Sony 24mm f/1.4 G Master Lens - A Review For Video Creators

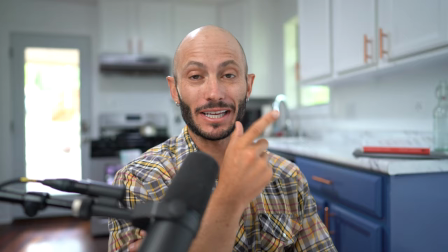[4:09]
Another weird thing that may happen is that there's so much crispy bokeh going on that it may look like you're on a green screen.
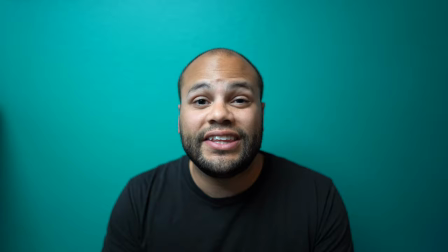[4:17]
So if you have too much separation between you and the background and it's like only a solid wall or there's not anything
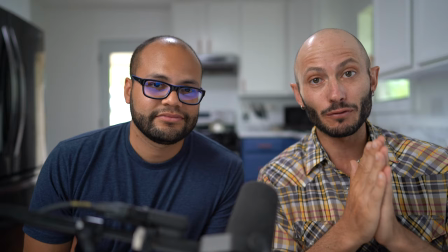[4:24]
really between you and the background to give you the viewer a proper representation of what the field of view is.
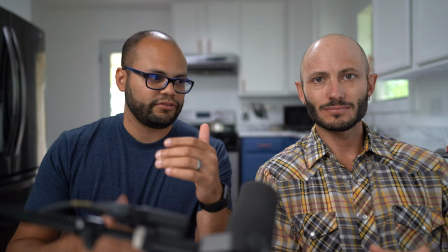[4:32]
What ends up happening is it looks like you're on a green screen because you're so crisp in the foreground.
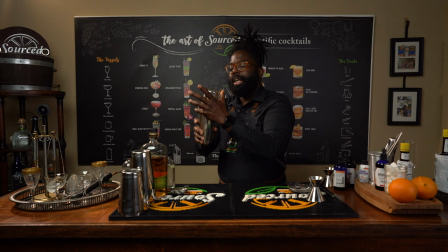[4:38]
It looks cool, but it also looks fake. Sometimes when I was filming, I had to actually adjust it up to a higher aperture because I didn't want it to look like I was filming on a green screen when I was there in whatever place it was.
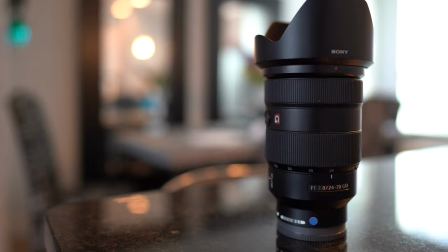[4:52]
Now, when I was on set, I had the choice between a 24-70mm f2.8g master lens,
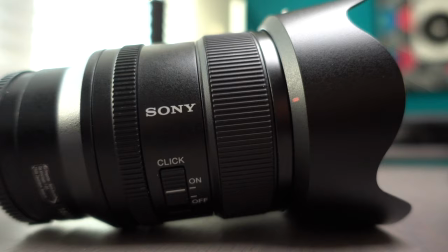[4:58]
the 16-35mm f4, and this 24mm f1.4.
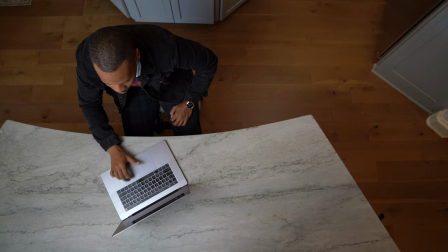[5:03]
So in all honesty, I had three different versions of the 24mm focal range on those lenses combined. And every single time I came to getting a shot when I was initially setting up,
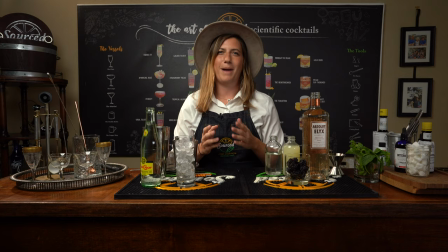[5:16]
I just went to grab this lens because it's almost the perfect focal lens for a master shot.
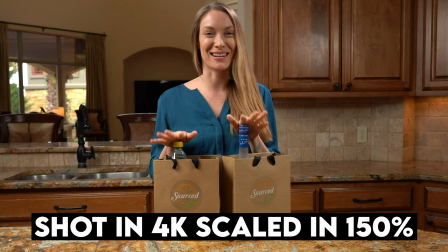[5:23]
And if I needed to get any close ups or inserts for this type of shoot, we had the time to take everything at a master angle that was wider. And then I would take this lens and get a little bit closer. Now, I will say it has a certain aesthetic when you do shoot like that. And I feel like if If you watch a lot of B-roll YouTuber videos, this is the kind of lens that you'll see doing the zoom type of transitions with the vroom, vroom, vroom, vroom, vroom, because it has that crisp, shallow depth of field.
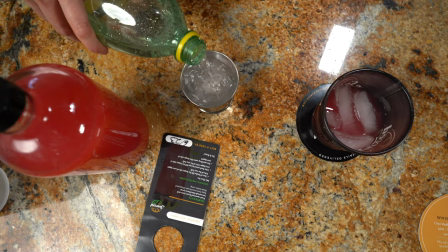[5:54]
Right when I put this thing on, it just seemed like I was shooting one of those B-roll YouTube videos.
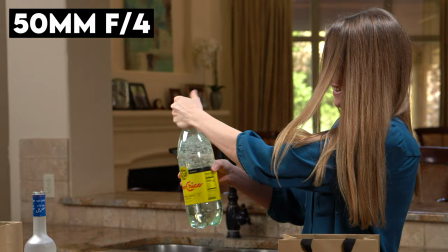[5:59]
It was nice to get those kind of shots, but you may need to vary it up with another kind of lens to get a different kind of compression.
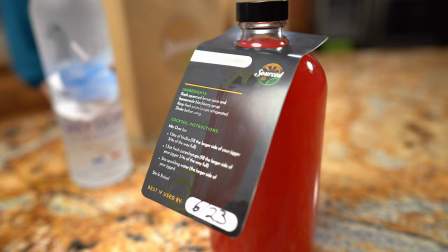[6:07]
So for those instances, I would go in, get some insert shots with my 24 millimeter at that really shallow depth of field. But sometimes you're just filling the frame with something that's normally not like that huge in real life.
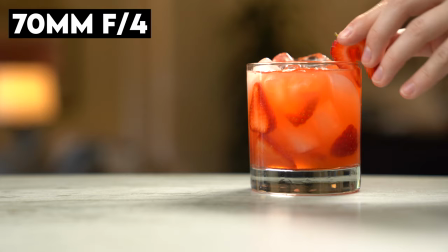[6:20]
So I would get out my 24 to 70 and maybe punch in so there was a little bit more compression
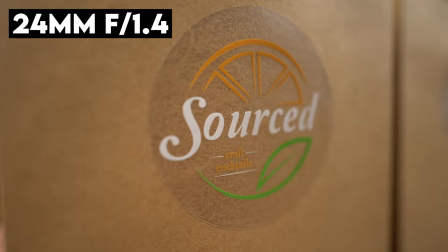[6:25]
on my shots instead of having this all up in the grill of whatever I was shooting.
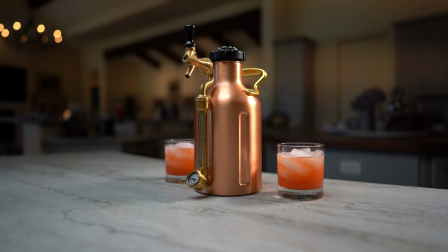[6:31]
That being said, this thing was on my camera probably 95% of the time when I was doing my commercial work.
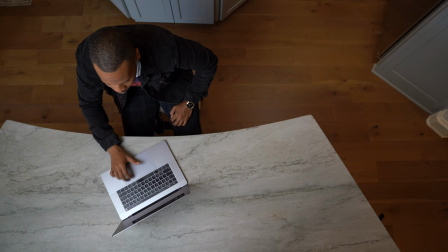[6:39]
It was perfect for everything in terms of let me get my
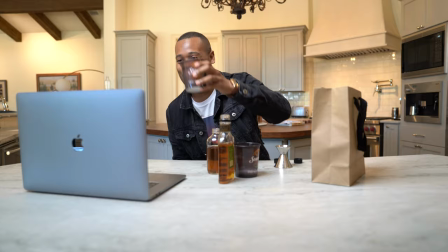[6:44]
master wide shot of whoever's talking on camera and whatever actions they're doing, 24 is perfect for that. And plus with the 1.4,
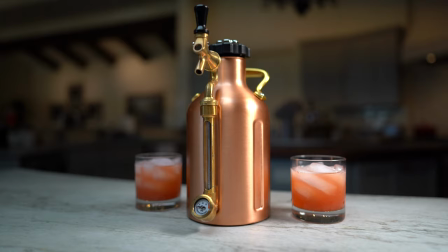[6:52]
I had the ability to really stop down and isolate whoever it was in focus while blurring out the background,
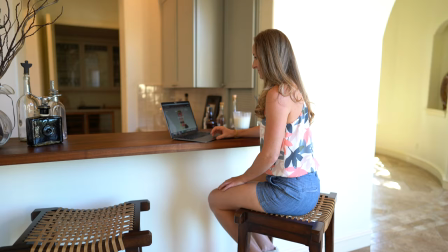[7:00]
or I could switch it to a different focal length and then get as much as I needed to in the focal plane.
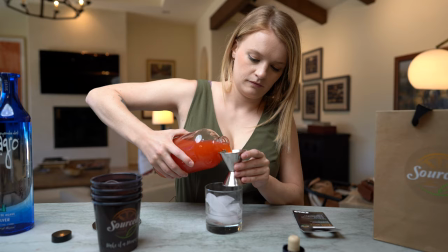[7:07]
But because this lens is designed not to really have distortion on
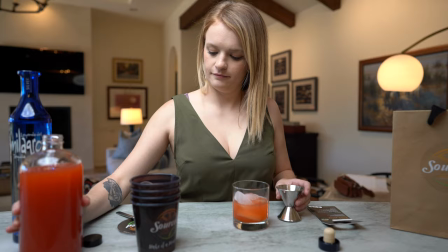[7:13]
the sides and have an even crisp throughout the lens from the corners to the middle,
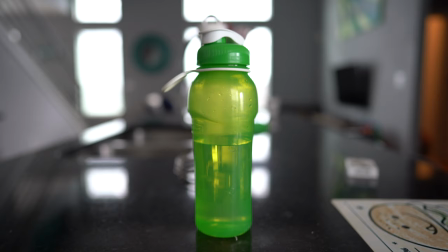[7:19]
it does a great job of that.
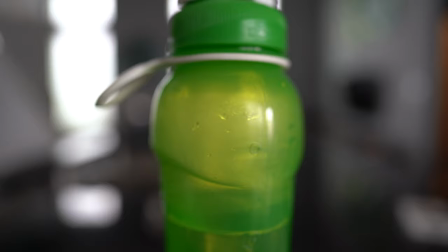[7:21]
In terms of autofocus, this thing does a phenomenal job, especially if you have time to set up the shot and you maybe set up a specific zone.
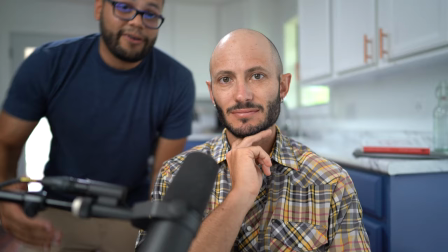[7:29]
I didn't really have any trouble with it trying to find whatever it needed to within those specific zones.
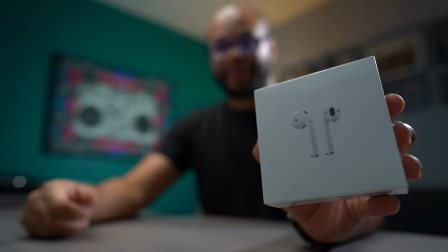[7:33]
So if you know what you're doing with your autofocus, it will do its job the way that it's supposed to.
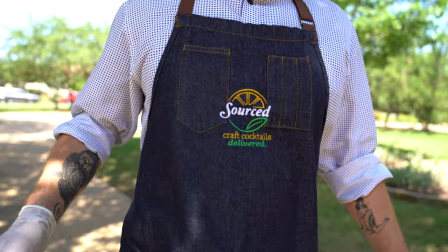[7:39]
You just have to be super careful if you are on the fly shooting or if you don't have time to set up a shot and you just kind of put
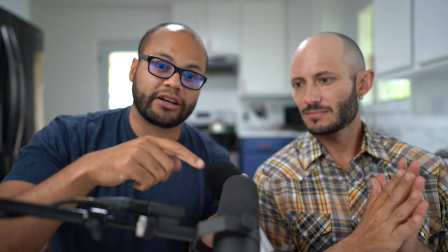[7:46]
it on a stand and you start filming. like if you're a vlogger and you're at 1.4 if you're at wide autofocus sometimes
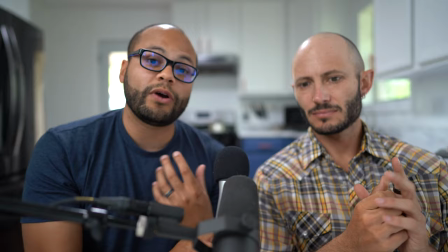[7:54]
if it's going to focus on something else because it's at 1.4 it's really going to focus on something else and it's not forgiving for your viewer if you are super out of focus.
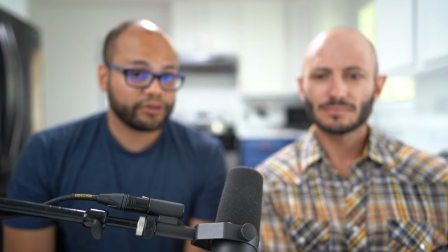[8:06]
I was on camera with Noah Kagan and halfway through our talking head the thing pulled focus to the microphone in front of us as opposed to pulling focus to us. And I wish I would have seen it earlier.